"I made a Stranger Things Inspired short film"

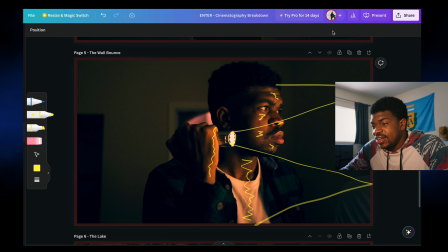(8:12)
Whenever you bounce light in general, it gets a little bit softer, and even with a flashlight, it works the same way. A small note is that this wall being beige actually favors my skin tone a little. Obviously, I'm melanated, and a beige wall as opposed to a plain white wall bounces a little more warmth off.
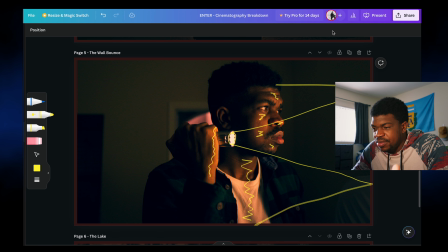(8:31)
So I really have this nice warm flashlight glow that I'm leaning into by bouncing the flashlight off this wall. And then of course, like the rest of this piece, the other half of my body is in shadow.
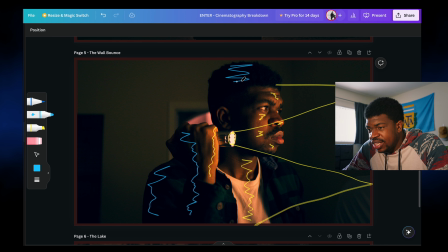(8:44)
Again, this is a nice contrasted image created by a light source coming in from the side and lighting pieces of the frame. It's just a really nice transition from shadows to highlights here, which makes this shot like really soft.
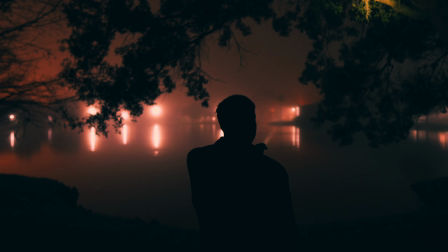(9:03)
This shot is the last shot of the piece, the lake shot, which I think is the money shot here,
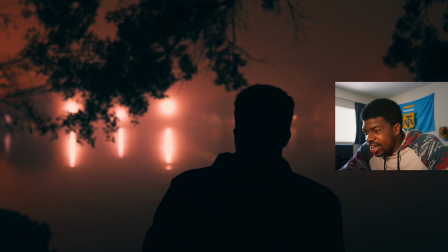(9:07)
because just look at how many sources of light they are, plus they're being reflected across a lake.
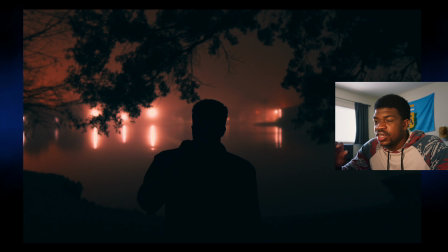(9:13)
So for every source of light, you actually have two little patches of light in this frame. This is a shot where I put a digital zoom in on to sort of build tension, and of course the music is building. You start to hear some of the growlings of the creature that I'm pursuing or is pursuing me.
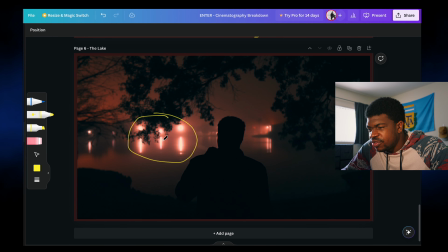(9:31)
Basically, you have your patch of lights over here, you have a patch of lights over here, you have a little patch of light over here, little patch of light over here, and then behind this immediate row of lights, there's more light back here, which is causing the sky to glow really orange.
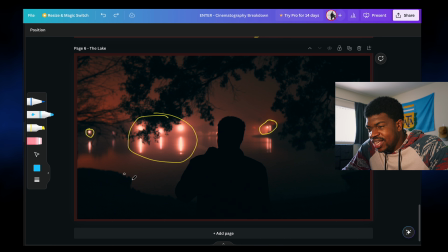(9:48)
And we have this kind of patch of light here that your eyes are naturally drawn towards. And then if we look at how the shoreline of this lake curves, There's a little bit of symmetry here, and that also sort of directs you towards the middle of the frame.
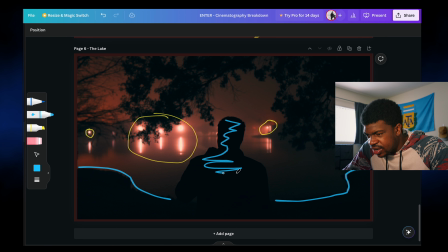(10:03)
And then of course me, the subject, being dead center in the frame and being silhouetted again as usual. The flashlight that I'm holding in my hands is giving off a beam that's actually visible. It's very slight, but if you look here you can see.
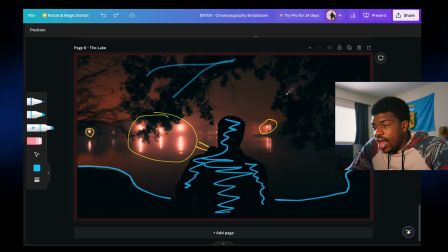(10:16)
And this frame really follows the pattern I set with the rest of the piece, which is having your darkest elements closest to camera, like in the foreground. So like me, first of all, and then these branches, the closer elements, are just basically being silhouetted by the light that's in the background of the image.
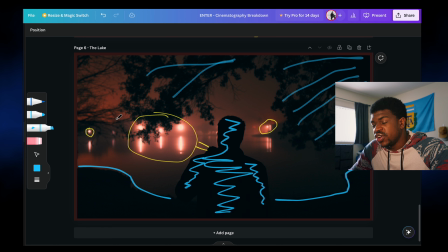(10:33)
It's a nice little trick, because when you have no light and no control over your light, and you're still trying to create contrast in your image, pick something that has light in the background and then create a foreground of just silhouette. So you're still feeling what your character is feeling. You still feel close to your character.
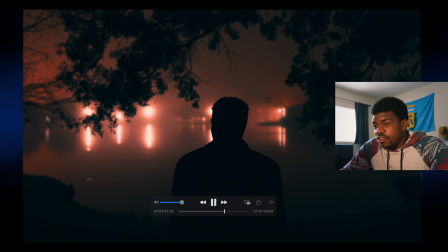(10:51)
So I think really leaning into the darkness here allowed me to still create engaging images,
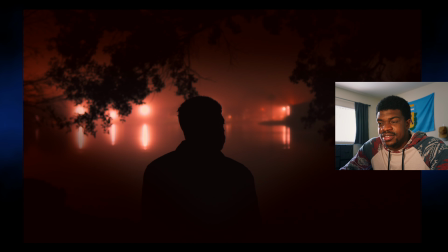(10:57)
even though I never really lit my foreground of my shots at all.
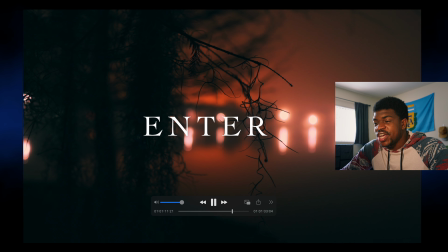(11:03)
And I'm dead. And just for fun, I wanted to create a credits, like a really simple credit sequence for this film,
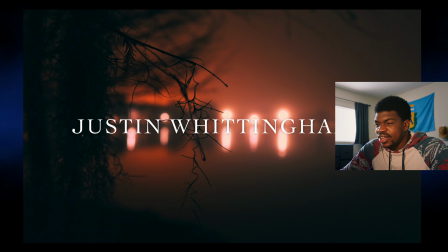(11:09)
because I don't think I've created a credit sequence ever for any of my films.
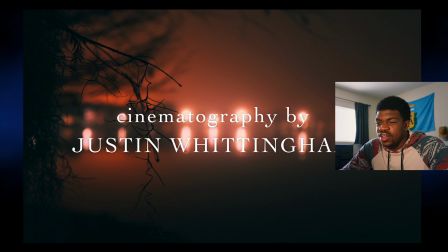(11:13)
And I wanted to basically just have a long shot that goes behind all my credits.
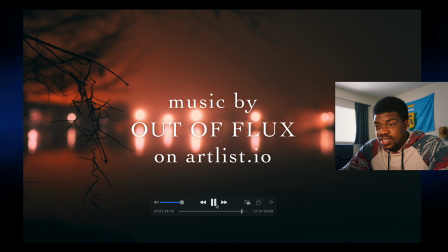(11:18)
So I literally just did this little pan across the lake with focus close up on this branch so that the rest of the lake would fall out of focus.
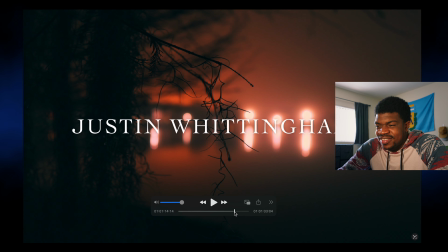(11:24)
It was really just for fun, and also just to practice making my credits part of the storytelling as well, because that's something that I really like when like films or TV shows do that. So again, I literally used street lamps and a flashlight to light this film, and I shot it in the dead of night, which really just goes to show how much you can do with backlighting and silhouetting your subject. And it was a really good experiment. I mean, I feel like even if I'm someday DPing a bigger film and I have a lighting package and control over my environment and everything, I still think backlighting and silhouetting is a really cool visual technique that I want to keep utilizing.
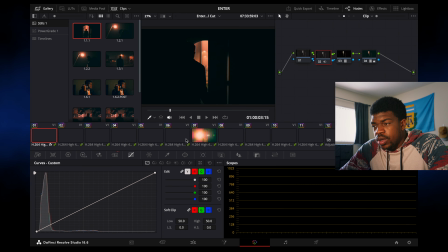(12:04)
So we're in DaVinci Resolve, and let's take a look at this grade real quick. First thing I want to do is I want to shout out Cinegrams.
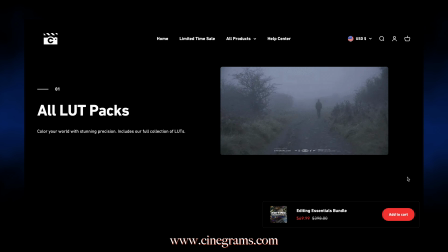(12:11)
They make a lot of LUTs and other editing essentials, and they have some really cool movie looks and TV show looks, and I used one of them as my starting point for this grade.
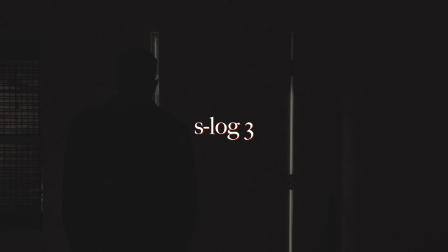(12:20)
So this is our log image.
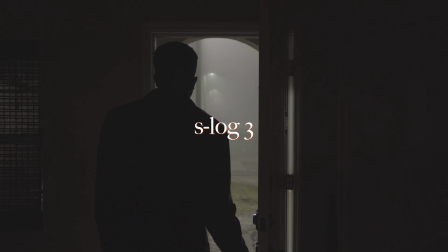(12:21)
This is where we started with this grade, and the first thing I did was my color space transform.
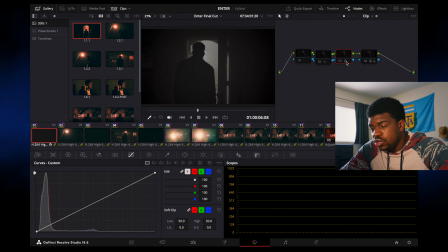(12:27)
I used Phantom LUT's neutral FX6 LUT here,
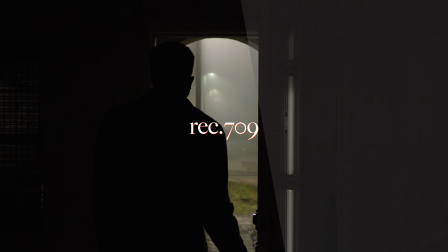(12:31)
and that corrected my footage from S-Log3 to Rec 709, and you can already see how much contrast is in it now.
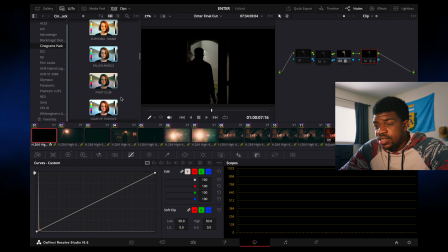(12:38)
After that, I used Cinegrams LUT for Fight Club, and I applied that to get the red in the highlights and the sort of green in the shadows.
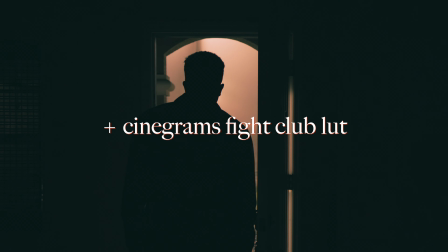(12:47)
That was sort of the Stranger Things-ish look that I was going for. I made a couple tweaks to arrive exactly where I wanted it, and then on the node before that, I just denoised.
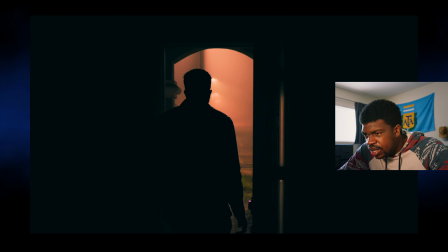(12:57)
I don't even know if you can see the difference with or without the denoising, but hey, it can't hurt.
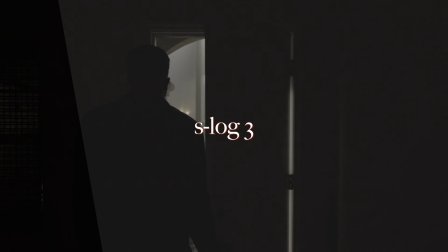(13:02)
So we started at S-Log3, then converted to Rec 709 using the neutral FX6 LUT, and then I used Cinegrams Fight Club LUT to give the red highlights and green shadows and overall the look I was going for. But in order to get these really clean, like, night shots, I basically just crushed my shadows.
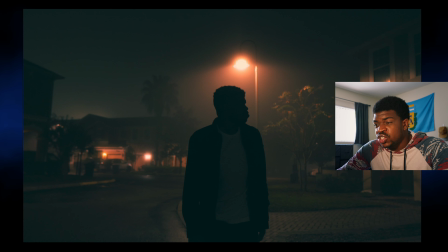(13:23)
Having lifted shadows makes the fog feel really thick, which I liked, but I didn't think the image really popped,
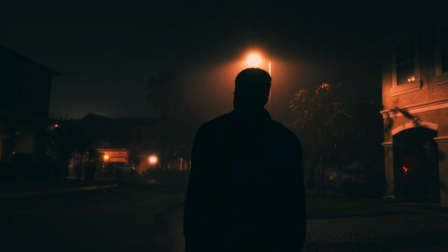(13:28)
so I decided to just crush my shadows and lose a bit of that information, but create a more moody and poignant image. Also, one of the biggest things I've learned is that when you're trying to make a low light image look cleaner as far as noise goes, crushing your blacks will just make them look smoother and more natural. My goal with this grade was really to create a stark image that I thought really stood out. And it took a couple of tries. Like, I graded this entire film a couple times and wasn't happy with how it was looking. And I was just like, it wasn't bad, but just it wasn't what I was envisioning for it. And sometimes your grades will take a couple tries to get what you're really going for. I feel like the key is to just focus on how you want your film to feel
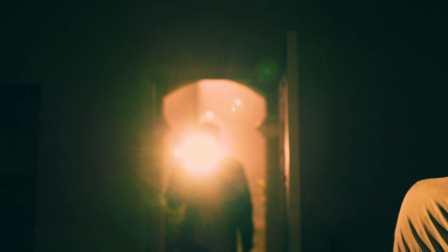(14:14)
compared to necessarily what you want it to look like. For me, I wanted it to feel really dark and murky, like you couldn't see or tell what was going on. And every new attempt I made at grading the film, I slowly pushed the colors towards that sort of darkness, which is where I ended up.
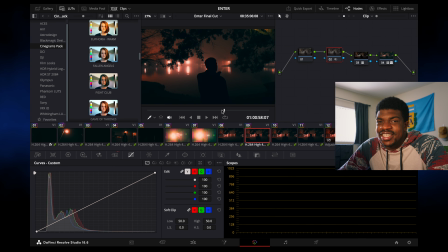(14:34)
So the moral of the story is basically to just keep trying new things in your grade and have your choices be informed by what you want the film to ultimately feel like.
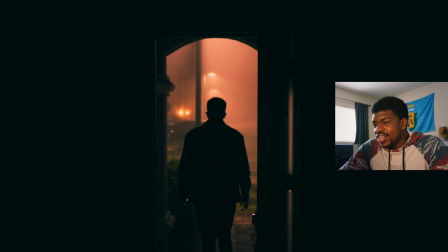(14:44)
Someone also made the comment that the grade kind of looks like the Batman. which in
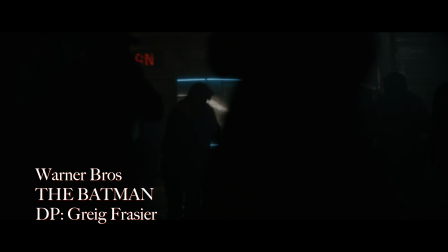(14:49)
hindsight it kind of does because of like how dark it is and like the halation of the lights and things like that. But I took that as a huge compliment because, I mean, as you guys know, I love Greg Fraser's work, and to be compared to that in any sense was awesome.
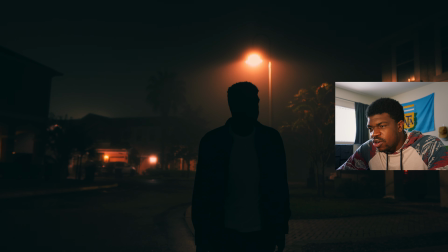(15:01)
But there is something to it of just like the really warm lights and the sort of green palette in the shadows. It is a little Batman. Well, that's it from me. I hope you guys enjoyed Enter. It was a really fun project to make and sort of push myself on. If you haven't seen the short film, go check it out. It's only like a minute long, so what are you waiting for? And leave a like and subscribe if you want to see more cinematography and color grading content. Peace.